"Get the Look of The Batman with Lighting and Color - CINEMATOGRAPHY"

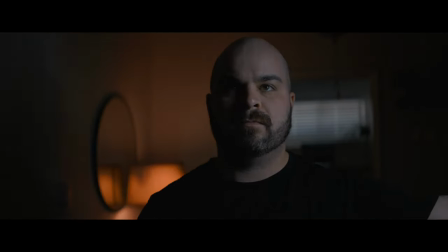243s
One simple trick that I like to use for finding both the cinematic angle of light,
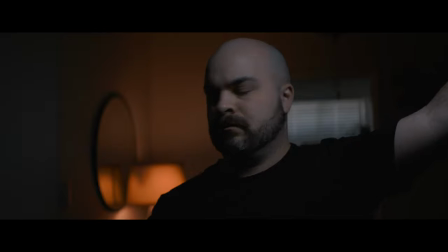247s
but also matching lighting setups from reference images, is to switch on a light bar and hold it above myself until I find the right angle,
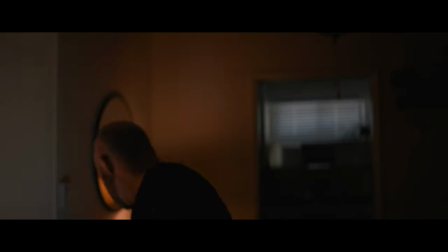255s
distance, etc. This is not exact, but it gives you an approximation of where your key light needs to be.
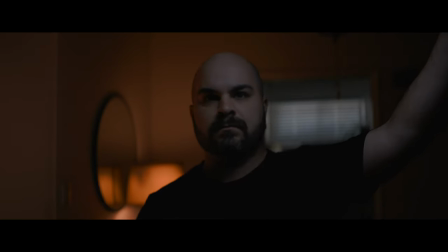261s
It also helps in determining the necessary white balance for the scene, since I'm guesstimating what was used in the original shot from the film. My light bar is 5,500 Kelvin, my background lights are 2,700,
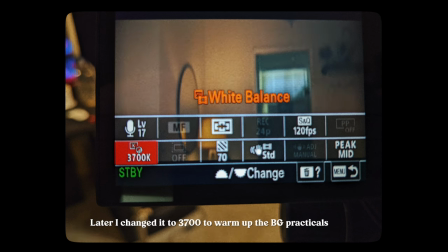274s
and currently my camera is set to 3,300 to keep my key light cool and my background practicals just warm enough.
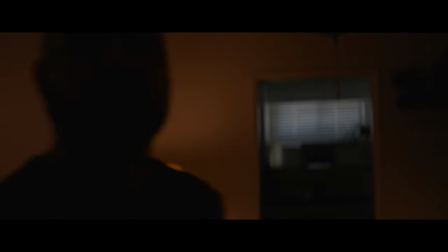281s
I adjusted the left practical lamp to sit further on my desk to the camera left side of my face,
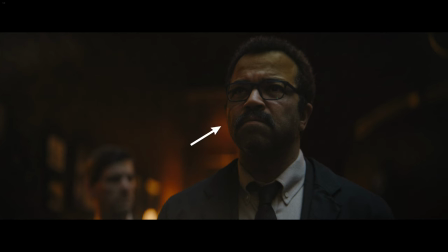287s
just to give a little bit of that orange glow that you see on the left side of Officer Gordon's face. Now that I've roughly found my color temperatures, and again, I'm just guesstimating here, and my key light placement,
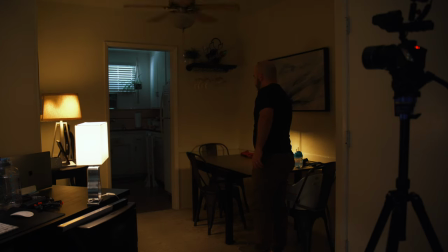298s
I'm going to turn on one more practical in the back right corner to give the background a little bit of orange splash.
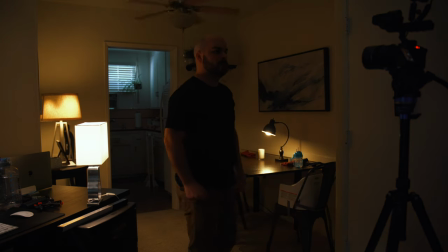305s
What's helpful about starting the practicals this way is that I don't have to adjust them in terms of luminance.
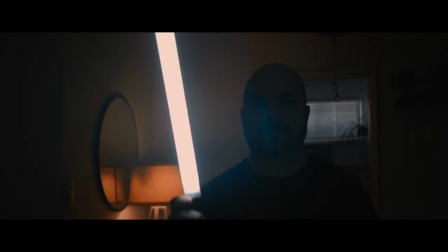311s
I can add more or less light with my key light and do minor tweaks to exposure on the camera. this helps me to create a dark background.
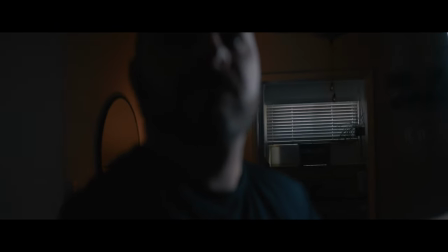318s
It's much easier to add light to a dark canvas than take light away,
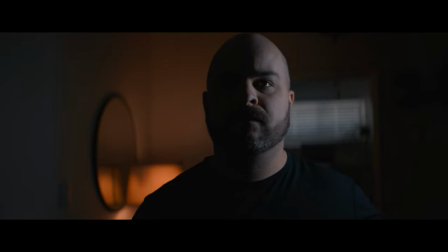323s
so it's better to start in the blackness and build from there with the lights that are existing in the scene.
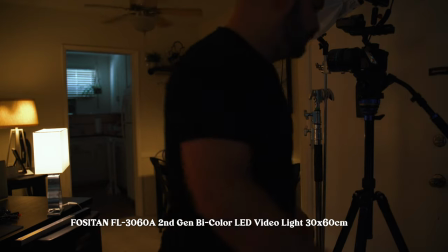329s
Next, I set up my key light, which is a bicolor flexible LED panel, and when I was testing for this shot,
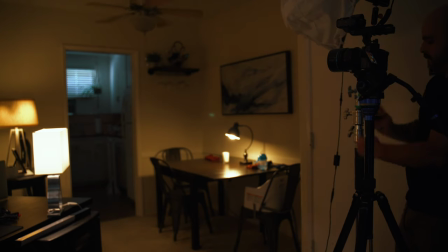335s
I used a much larger panel, but it proved to be cumbersome and difficult to mount overhead of me.
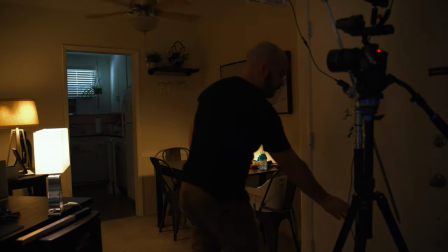340s
I love this panel because it is super light, it's easy to diffuse and it's easy to cut with flags or black cloth.
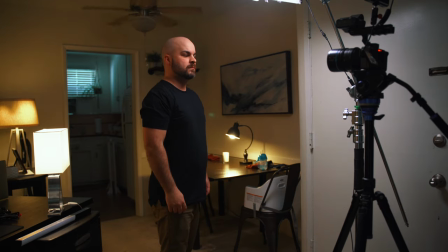347s
At this point I thought that my son had lost my remote which dials in the color temperature so at the moment my key light is too warm.
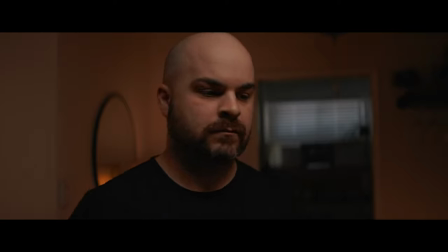355s
My key light has two layers of silk diffusion and next I'll adjust the brightness by remote as well as the color temperature.
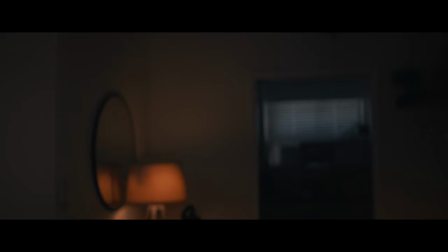361s
I did a little bit of testing and eventually landed on 5500 Kelvin.
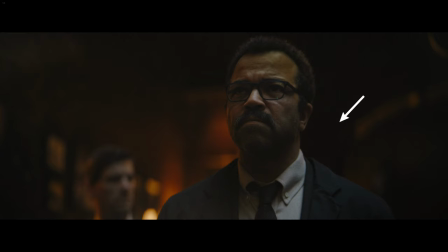366s
In the film this bluish light is meant to be motivated by the big windows to the exteriors of the city. It's not entirely realistic but it creates a beautiful color contrast with the background.
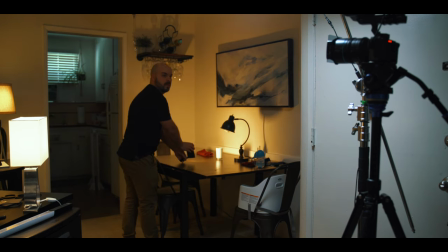376s
The background lamp that I was using for the back right corner wasn't specific enough so I opted to use one of my little battery operated LED RGB lights.
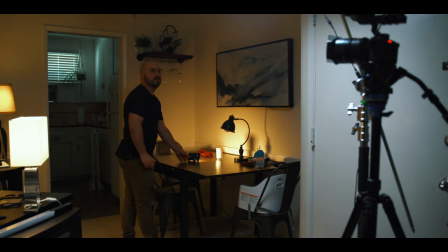386s
I set it to 2700k and pushed it close to the wall to where it made a little hotspot of orange.
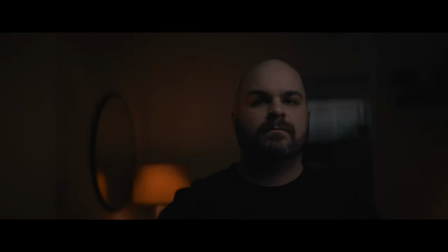392s
Just adds a little bit of pop. And now that I have my key light set up to the right color temperature and luminance it's a matter of adjusting it in the frame and really judging how far to the side of my face it needs to be and how much shadow I need on the other side. I was getting too much reflection off the white door to the right side of my face so I used
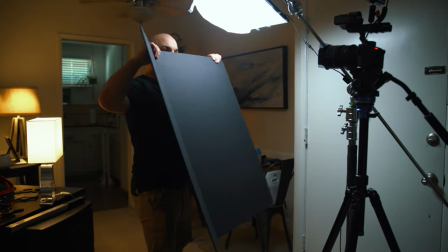410s
a black foam board for negative fill to help mitigate some of that reflective bounce.
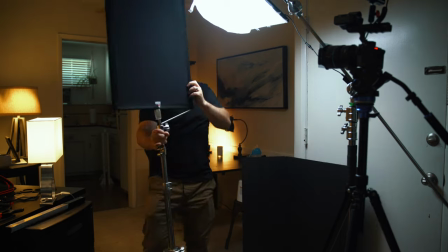415s
Next I used a black flag on the left side of my face to really add shadow opposite camera.
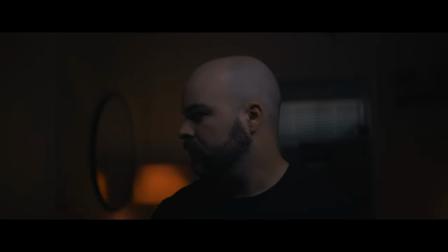420s
Typically adding shadow to the camera side of the face and backlighting the far side creates more depth but
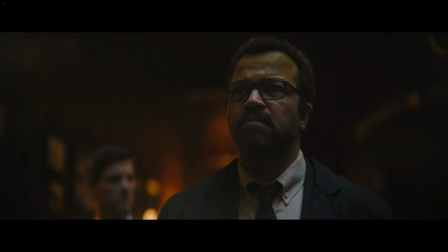426s
here I'm imitating the original shot in which the key light is likely appropriate to the placement of the ambient window light.
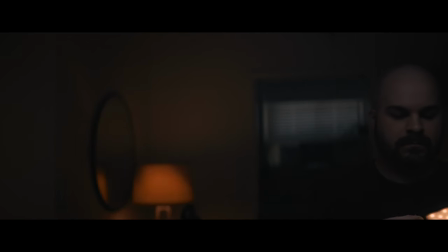432s
I needed a little bit more orange globe pop on the left side of my face to imply another lamp, so I grabbed another RGB LED,
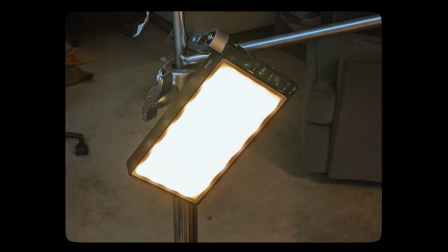440s
I set it to 2700K, and I hung it on the same stand that has my negative fill flag.
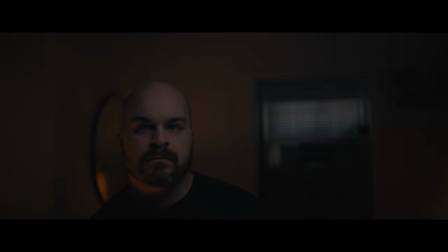447s
It's subtle but it adds just a little bit more color contrast. The key light is It's just a little too shadowy for what I'm trying to achieve so I decided to soften it with one more layer of frosted diffusion. It cut my exposure just a little bit so I bumped up my shutter from
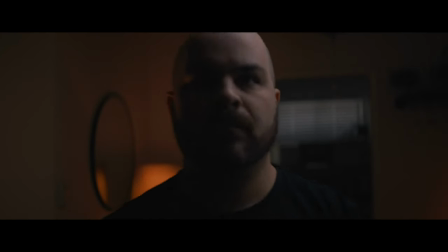463s
180th to 150th especially knowing that I'll be bringing the whole image down in post anyway.
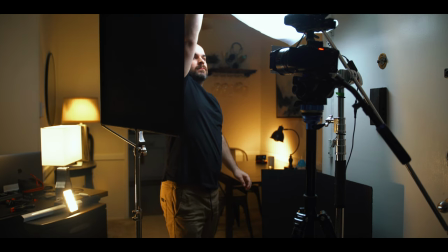468s
I want to make sure that I'm not underexposing too much. I also ended up bringing the key light a hair closer to me for the final shot.